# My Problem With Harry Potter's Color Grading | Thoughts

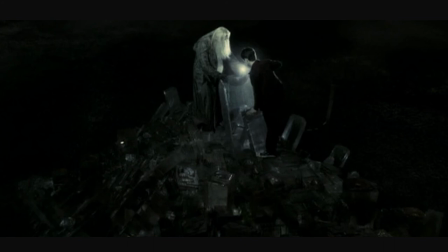(6:38)
is the magical bowl where a horcrux is protected by magical fluid it doesn't really give off that vibe and then at the end thankfully they
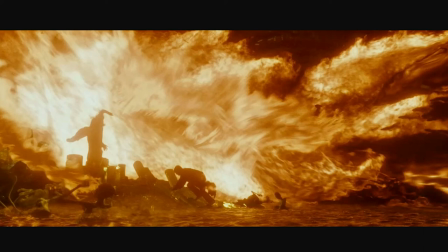(6:48)
managed to get the fires the correct color this could have been a scene really etched into my mind if they used colors more creatively because now in the
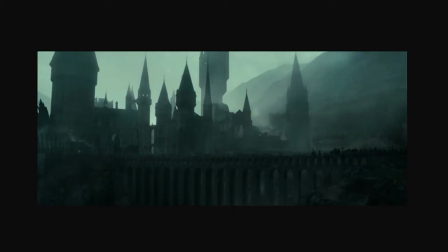(6:58)
end we only get these gray boring ass scenes look at this
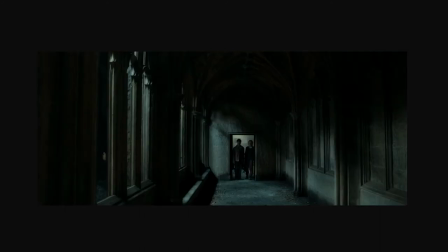(7:02)
it's so depressing now just don't buy the symbolism some people say it's like
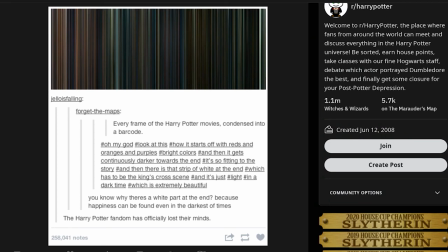(7:07)
it's this post that i'm kind of reacting to uh oh my god look at this how it starts off with reds and oranges and purples bite colors and then it gets continuously darker towards the end it's so fitting to the story and then there is a strip of white at the end which has to be
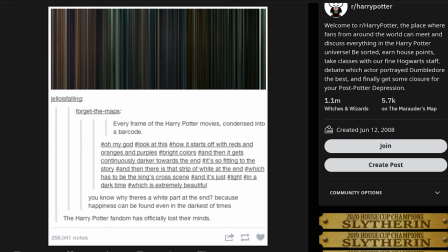(7:24)
king's king's cross scene and yes i checked it is and it's just light in a dark time which is extremely beautiful so people think this is a nice thing it just zaps out the enjoyment of watching the last four films for me personally i i don't think that a dark story with dark themes should literally be dark.
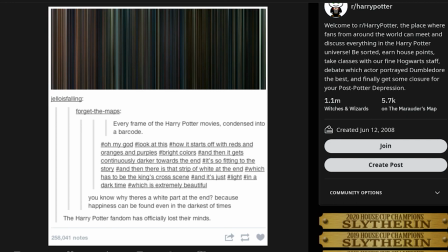(7:44)
It seems to me if you rely on that it seems like a weaker filmmaker. I think a great filmmaker can have a scene be very colorful but still feel sad or dark or something like that.
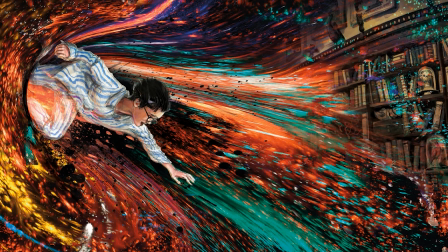(7:55)
I just wish that they would give Harry Potter the color it deserves.